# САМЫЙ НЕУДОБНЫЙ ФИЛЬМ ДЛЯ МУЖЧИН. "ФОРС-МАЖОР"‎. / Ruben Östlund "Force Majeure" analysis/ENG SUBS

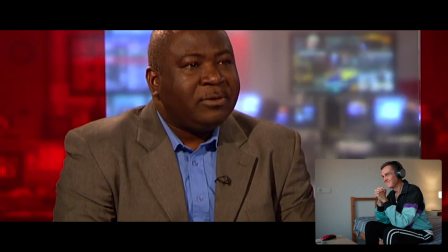58:07 Actually, if you can go everywhere, you're gonna see a lot of people downloading to the internet and the website everything they want. But I think is much better for the.
Он отвечает на вопросы, которые вообще даже адресованы по сути не ему, но он уже попал в ситуацию. Это вот просто яркая психология человека, потому что вместо ну понятно, что он наверное, вряд ли бы сказал, что я да не тот, надо уйти.
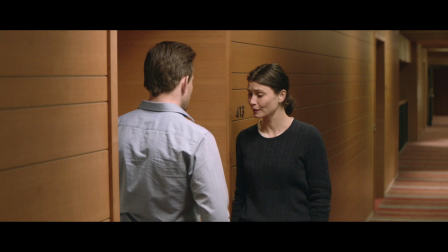58:32 И как он с этим справляется? И в этой же сцене, где они разговаривают, по сути, происходит то же самое. Томас на протяжении всего фильма отрицает очевидное. Теперь наблюдайте вот эту картину, как она поднимается, как это называется, подъемник какой-то или что. Смотрите, как она пошла кататься одна. У нее происходит какой-то, ну, внутри просто диссонанс, разговор с собой.
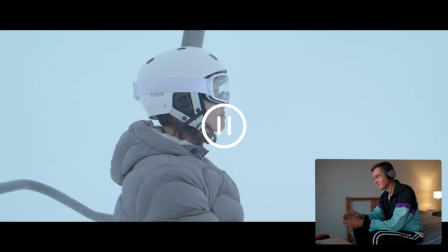58:58 У нее ее гложет эта ситуация. Как визуально это передает режиссер?
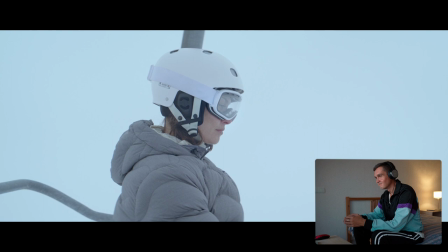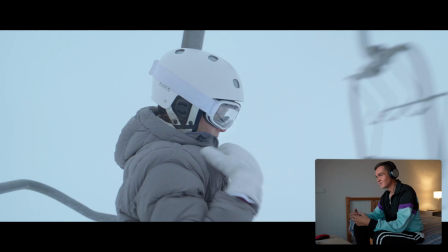Максимально. Как это передается? Вы чувствуете? Офигенное решение. Просто офигенное.
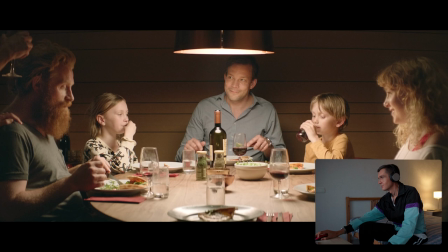59:32 Все будет хорошо. Ну, может быть, ребята хотят побыть вдвоем. Окей.
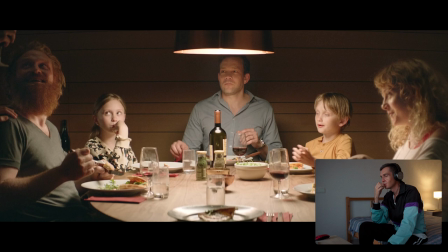59:37 Ах, да. Простите. Я не собиралась портить вам отпуск.
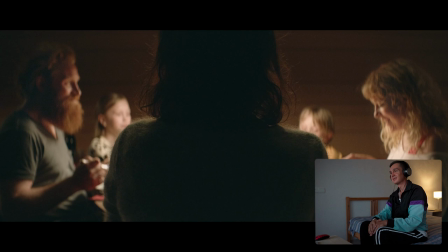59:46 И Эба садится.
Извините меня. Я погорячилась.
И загораживает нафиг Томаса.
Ничего страшного.
Выходит на первый план, фокус на нее, она загораживает. Ее проблемы, вот ее... весь это пустая болтовня, кстати, катание и так далее. И это нафиг не важно, у нее мысли об одном. Во-первых, она выгораживает нафиг Томаса. Для нее его не существует как мужчины, как главы семейства.
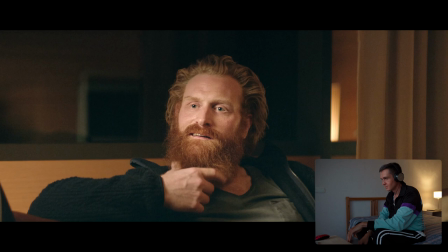60:12 И это визуально вновь подчеркивается.
Мы собирались пообедать. Нам принесли еду, и вдруг мы услышали громкий хлопок.
Тут весь эффект будет достигаться в том, что момент, когда будет говорить Эмба, в кадре не будет Томаса, и мы можем только догадываться, что там происходит с ним, какое у него лицо, и потом показывать его лицо.
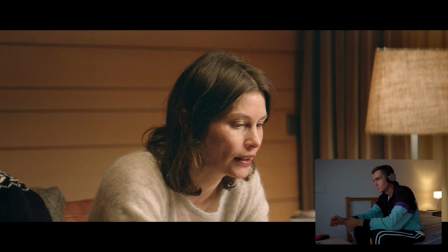60:35 Это просто такое убийство. Мы даже еще не осознали, что происходит.
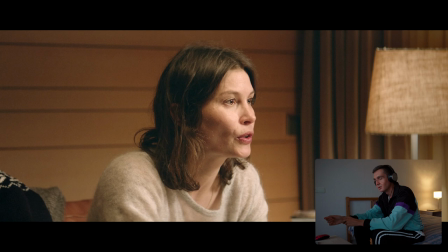60:42 А стена снега уже шла прямо на нас.
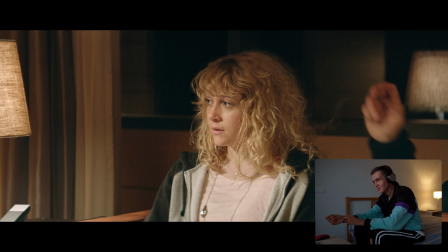60:47 Было страшно.
И Томаса не показывают.
Прямо на вас? Да.
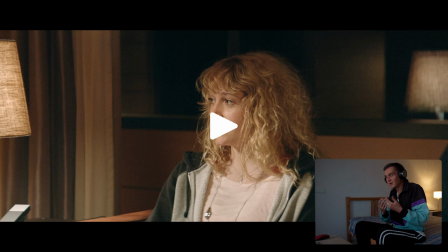60:52 Ничего себе.
Просто вот эти эмоциональные качели вот просто нас заставляют представлять, что там происходит.
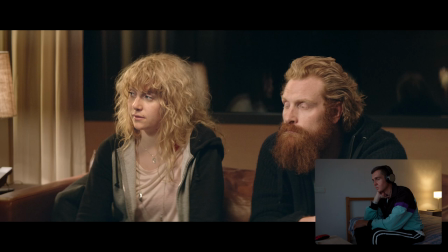60:57 Чувствовать вот этот просто дикий дискомфорт. Вот так.
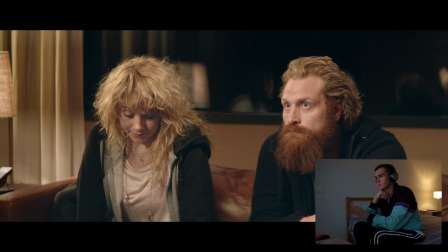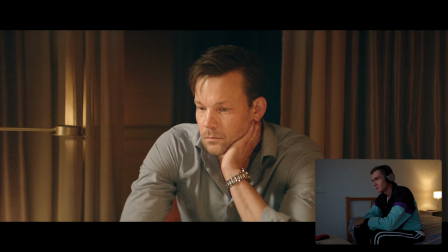61:08 Просто разбитый Томас.
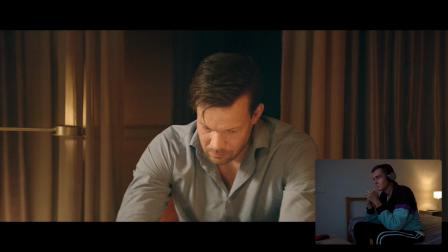61:15 Тебя третий раз спрашиваю. Может, скажешь уже
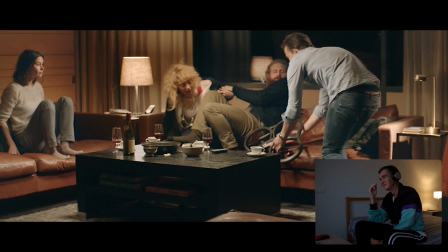что-нибудь?
Я каждый раз смотрю, я смотрю уже, не знаю, миллионный раз, смотрю, всегда пугаюсь на этом моменте. Вновь этот квадрокоптер появляется. Просто как будто бы, я не знаю, визуально показан мир, блин, Томаса, в который просто врезается вот это дикое напряжение. Просто что-то реально инородное, чужеродное появляется в голове у него.
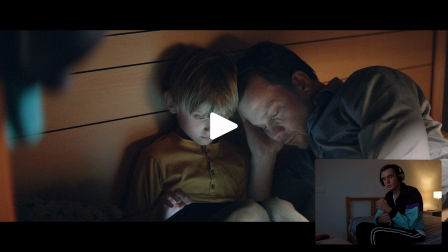61:49 Простите, но смотрите, мы никак визуально не могли показано.
Поговорить об этом.
Сидит, думаю. Лежит Томас в таком уязвленном состоянии, лежит вместе с сыном. Сын что-то там, не знаю, делает, читает,
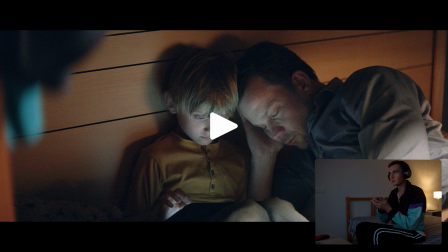62:02 раздумывает, и как бы через сына показывает то, что у отца идет какой-то мыслительный процесс, он думает, как бы выйти из этой ситуации.
Это лучше для вас обоих.